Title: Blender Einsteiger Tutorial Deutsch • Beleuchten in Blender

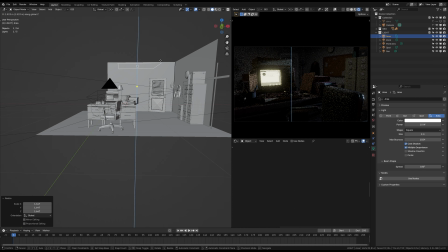(27:29)
Das heißt, ich schiebe das jetzt ein bisschen nach oben und ich rotiere das ganze auch
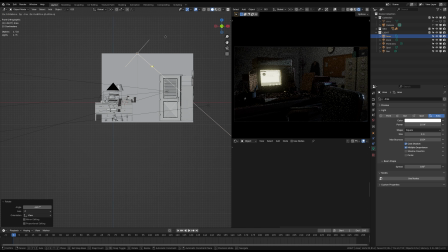(27:36)
in richtung der dieser bücherregale hierhin und ich möchte
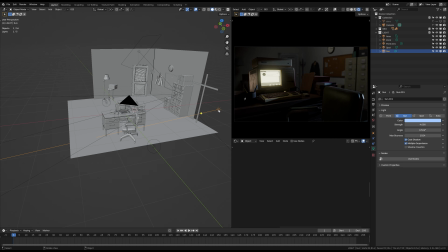(27:41)
dass es die farbe des mondlichts hat einfach um so ein bisschen diesen raum hier mit mehr kühler farbe im hintergrund zu füllen heißt ich kann hier einfach über diese
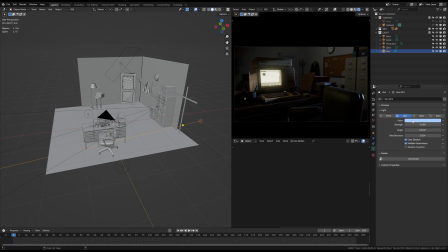(27:53)
mit dem cursor über diese farbe von dem mondlicht gehen kann steuerung c drücken kann dann die das area light das flächenlicht auswählen und kann dann hier einfach steuerung v drücken und damit habe ich dann dieses kühle licht hier eingefügt
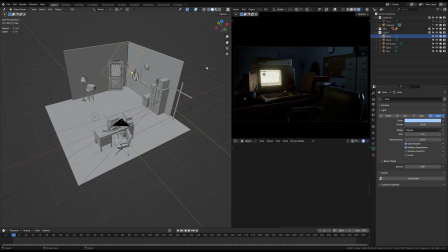(28:09)
hier ist es jetzt so dass wir natürlich den hintergrund sehr sehr stark erhellen was den hintergrund auch ein bisschen flach macht dementsprechend reduziere ich jetzt hier auf jeden fall einfach mal um es auszuprobieren die lichtintensität ein wenig und ich werde auch hier
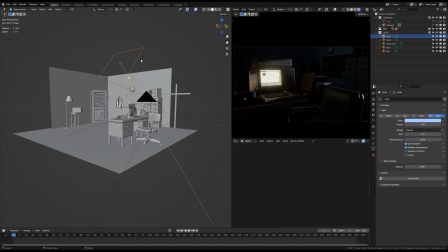(28:26)
den spread verändern also die den abstrahl winkel dieses lichtes sind
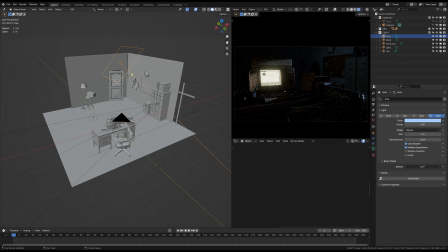(28:32)
ich werde den schmaler machen sagen wir mal so und dann wieder die helligkeit ein bisschen reduzieren also hier auch noch mal an euch der hinweis dass es wie ihr schon seht einfach viel trial and error man versucht
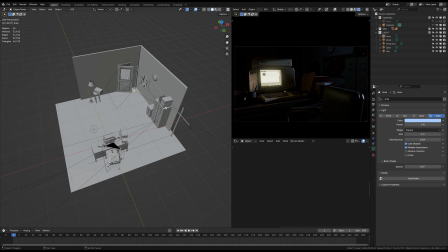(28:47)
einfach ein paar sachen aus und dann gibt es halt irgendwann die dinge die einem gut
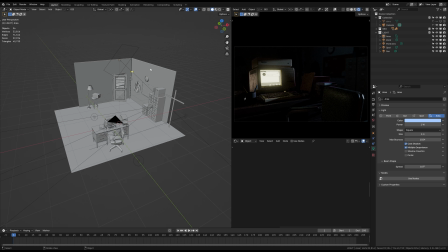(28:52)
gefallen und dabei bleibt man dann aber patent rezepte gibt es wie gesagt hier nicht okay jetzt haben wir hier den hintergrund auch schon teilweise ausgeleuchtet möchte ich aber gerne dass wir im hintergrund vor allem hier hinten an der wand noch ein bisschen leben bekommen das ist ja wäre ja hier dieser bereich in
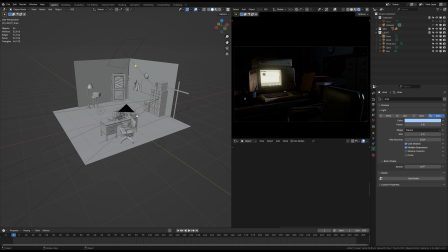(29:11)
unserer szene der aktuell auch immer noch sehr sehr dunkel ist und das zu machen
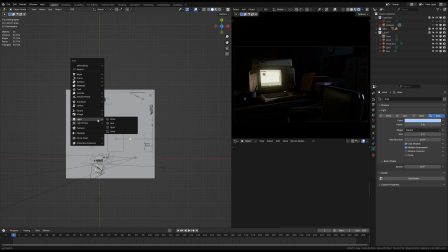(29:16)
füge ich wieder ein spotlicht hinzu shift a light spot und
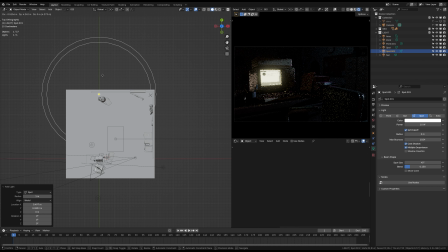(29:21)
das schiebe ich jetzt einfach hier hinten an die wand und
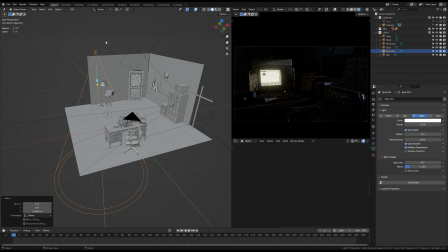(29:26)
das schiebe ich dann einfach mal nach oben schau jetzt einfach mal wo hier eine gute stelle wäre
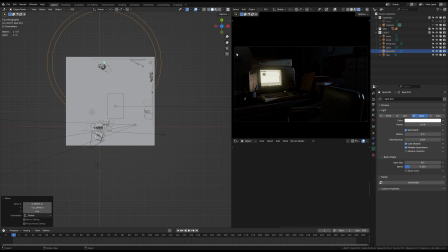(29:30)
ich gucke hierbei oben rechts in den viewport und sehe wie dieses licht entsprechend an der wand lang fällt und ich persönlich finde jetzt aktuell den lichtkegel auch wieder zu groß das heißt ich ändere jetzt einfach mal die spot size und ändere auch den blend value um diesen sind um den licht kegel an
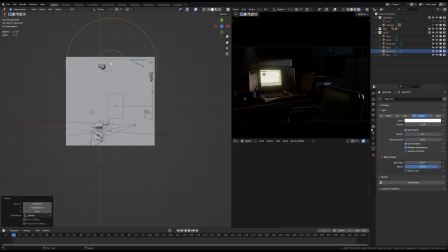(29:50)
den kanten so weich wie möglich auch zu machen und vielleicht möchte sogar wirklich auf 1 dass es so weich ist wie es nur sein kann und ich glaube ich möchte es sogar noch ein bisschen weicher haben dazu ändere ich hier die größe von dem licht sagen
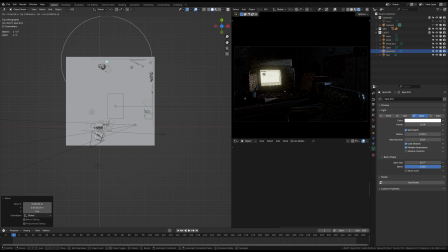(30:07)
wir mal so und dann möchte ich dass dieses licht die gleiche farbe hat wie dieses licht was sich hier vom monitor reflektiert also auch wieder steuerung c steuerung v und dann schauen wir mal
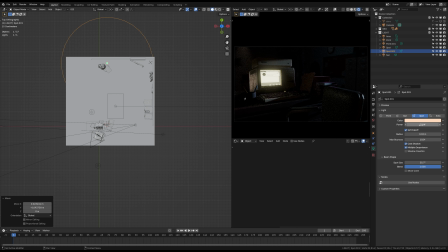(30:26)
dass das so gefällt ob wir das vielleicht sogar ein bisschen stärker machen vielleicht ein bisschen weniger so jetzt haben wir hier hinten auch wieder ein bisschen leben in
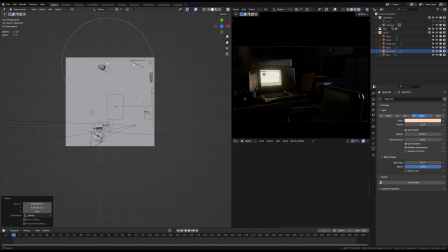(30:43)
der szene drin und dann haben wir hier noch eine
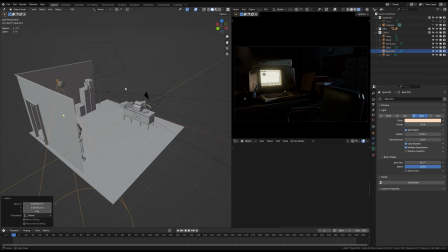(30:48)
offene tür und da möchte ich auch dass durch diese offene tür auch ein
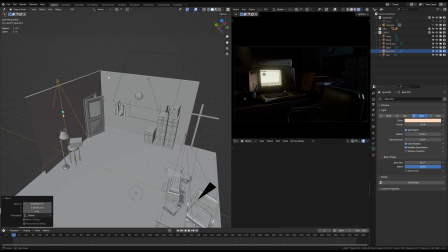(30:53)
licht durchfällt und hier diese wand ein bisschen beleuchtet und generell so ein bisschen die szene
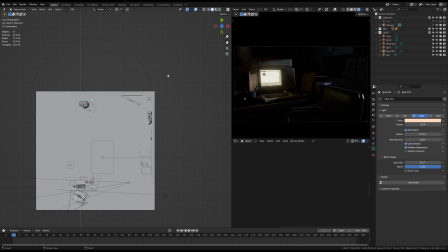(30:58)
dahingehend öffnet weiß ich füge jetzt ein punktlicht hinzu punktlicht
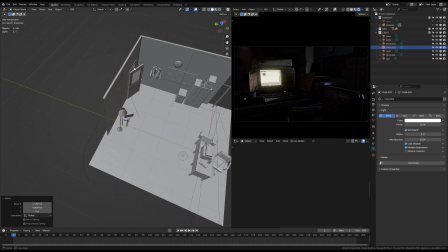(31:03)
und das schiebe ich jetzt einfach mal nach hier hinten und schiebe das nach oben damit
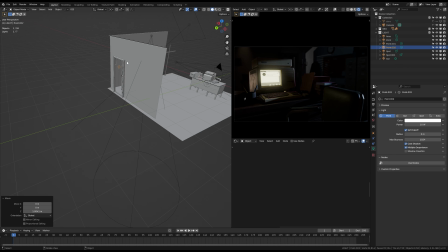(31:08)
es hier so ein bisschen durch diese tür durch scheinen kann und
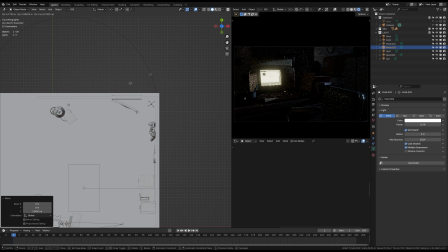(31:14)
auch hier muss ich jetzt erst mal den richtigen punkt finden wo mir das am besten gefällt leicht hier ich glaube ich mache das ein bisschen größer das licht sagen wir mal so dass der
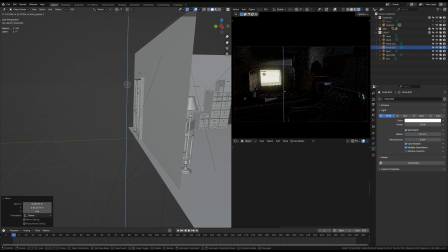(31:27)
schatten hier einfach ein bisschen weicher wird weil größere lichtquellen natürlich auch einen weicheren schatten werfen so
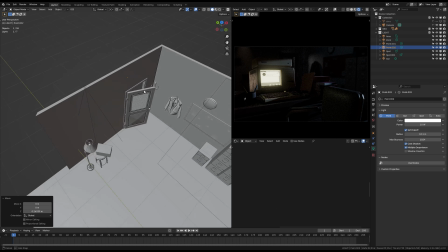(31:36)
jetzt schaue ich einfach mal welche höhe ich hier haben möchte sagen wir mal so und dann verändern wir hier auch einfach mal die helligkeit weil
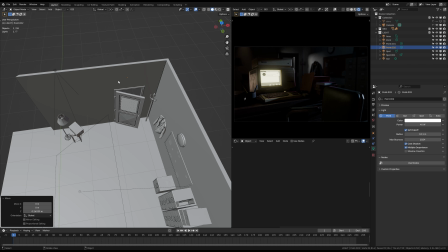(31:45)
ich schon ganz das ganz schön fände so ein licht im flur draußen brennen würde und halt durch die offene tür hier hereinfällt und dann im hintergrund so ein
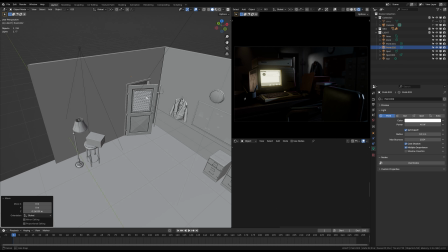(31:54)
bisschen mehr interesse weckt auch hier möchte ich nicht dass das licht rein weiß ist sondern ich möchte auch hier dass das ein bisschen wärme bekommt nicht so sehr grün sondern er ins rötlich gelbe sagen wir mal so und
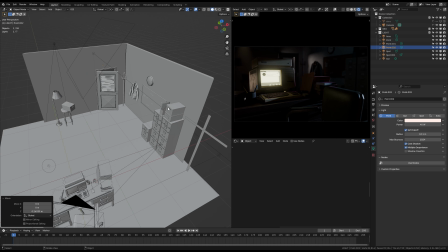(32:11)
aber das gefällt mir ganz gut so und jetzt ist es so dass mir das
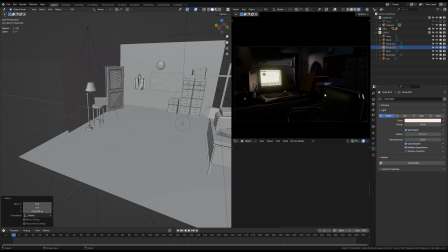(32:16)
grundsätzlich schon recht gut recht gut gefällt was wir jetzt ausgeleuchtet haben aber ich hätte hier gerne auf den auf diesen akten schränken die hier im hintergrund stehen auf diesen hier hätte ich gern noch ein bisschen licht
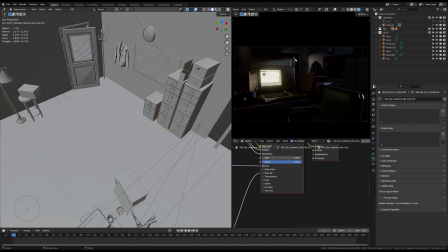(32:29)
dass es so aussieht als wenn durch diese tür hier vielleicht ein bisschen licht rein fällt und dann hier die die kanten von dem von diesen regalen hier erhält
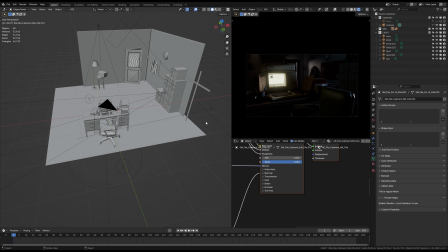(32:39)
dafür füge ich jetzt einfach mal ein flächenlicht hinzu shift a
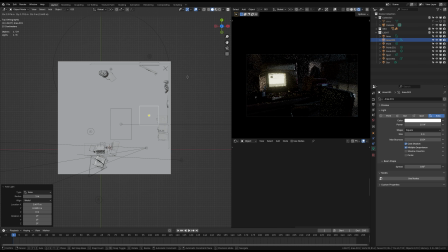(32:45)
area light und das schiebe ich jetzt nach hier und das rotiere
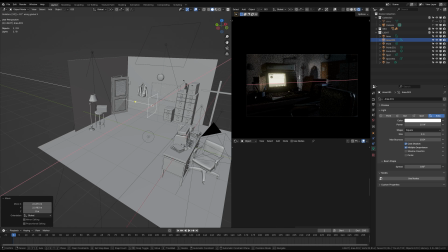(32:50)
ich jetzt um die x-achse rx 90 grad und wenn sie die falsche richtung zeigt drücke ich jetzt noch
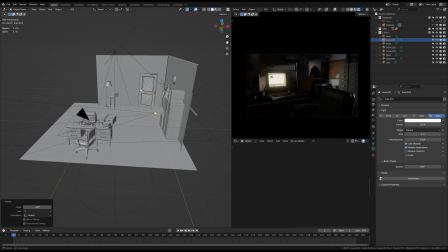(32:55)
auf die taste minus bevor ich das mit der linken maustaste bestätige und jetzt
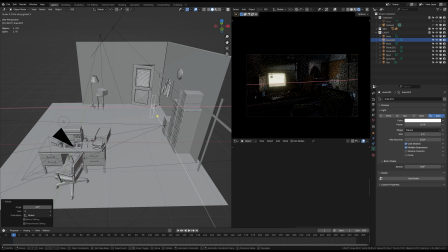(33:01)
skaliere ich dieses licht auf der x-achse das ist wirklich nur ein ganz schmaler licht streifen
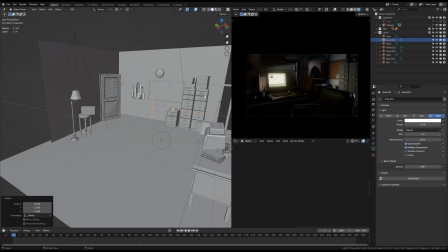(33:07)
ist so und jetzt positioniere ich das
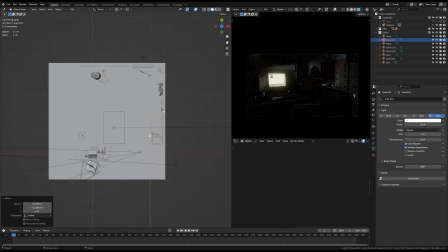(33:12)
so dass das hier relativ dicht dran ist weil ich möchte hier dass das licht auf den
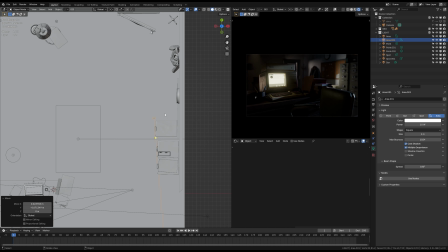(33:18)
objekten schnell abfällt und wir wissen ja wenn wir ein licht dicht an einem objekt platzieren dann ist der licht abfall deutlich intensiver als wenn ich es weiter weg habe so das heißt ich positioniere das jetzt einfach mal hier
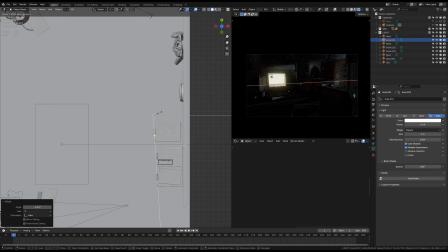(33:34)
skaliert das vielleicht noch ein bisschen auf der x-achse das ist ein bisschen breiter ist und auf jeden fall verändere ich auch den spread also dass das nicht mehr so weit in alle richtungen strahlt sondern wirklich einen relativ engen Winkel nach vorne das Licht abstrahlt.
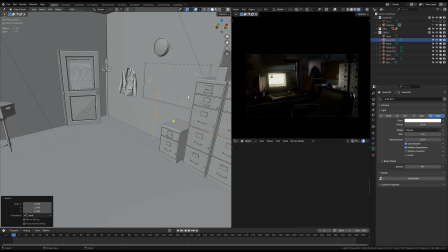(33:55)
Schiebe ich das vielleicht sogar noch ein bisschen höher und skaliere das ein bisschen in der Höhe, dass es halt nicht so riesig ist. Und dann mache ich auch hier wieder das Licht deutlich wärmer und deutlich schwächer, weil ich möchte ja nicht,
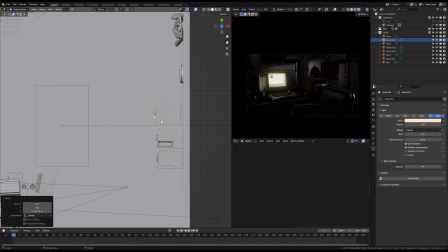(34:12)
dass das so aussieht, als wenn es hier irgendein Licht, noch ein zusätzliches Licht gibt, was hier irgendwie rumschwebt, sondern ich möchte ja, dass es so aussieht, als wenn diese Kanten hier vielleicht so ein bisschen mit von dem Licht beleuchtet werden, was hier sowieso schon im Raum vorhanden ist.
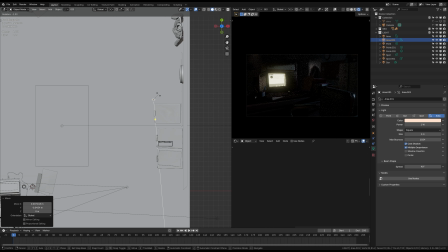(34:28)
So, und da schaue ich jetzt einfach mal, wie mir der Winkel am besten gefällt. Auch hier wieder ein bisschen Trial and Error beim Ganzen. Vielleicht sogar immer noch zu hell, wir machen mal ein halbes Watt draus.
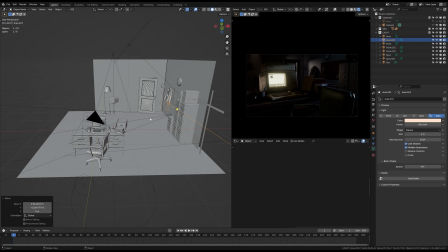(34:50)
So, das gefällt mir ganz gut. und dann schauen wir uns jetzt quasi noch mal an was uns an der szene gefällt und
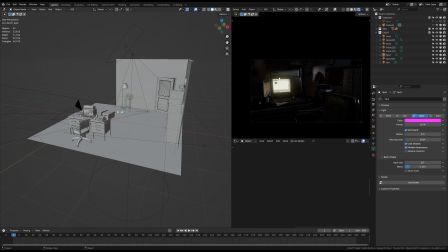(34:57)
was nicht und grundsätzlich gesehen bin ich hiermit schon sehr zufrieden was mir noch nicht so gefällt ist hier das edge light mit diesem magenta also quasi unser neon
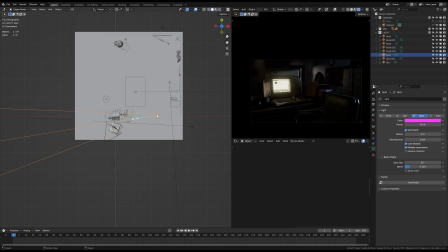(35:07)
rekalamen licht da würde ich auf jeden fall gerne noch mal schauen dass wir das vielleicht ein bisschen bisschen besser hier auf die auf den computer
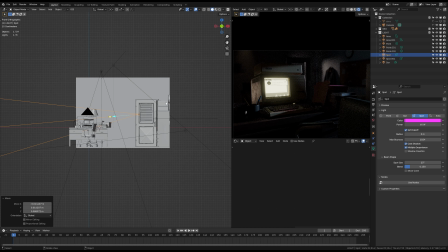(35:18)
drauf bekommen dann müssen wir mal schauen wie wir das machen also ich
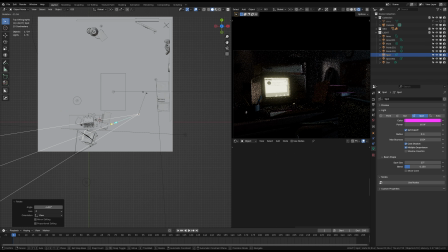(35:23)
rote das jetzt einfach ein bisschen und schaue einfach mal wie wir die beste die beste reflektion an diese kante hier bekommen vielleicht müssen wir auch das licht hier ein bisschen rotieren Das gefällt mir eigentlich ganz gut.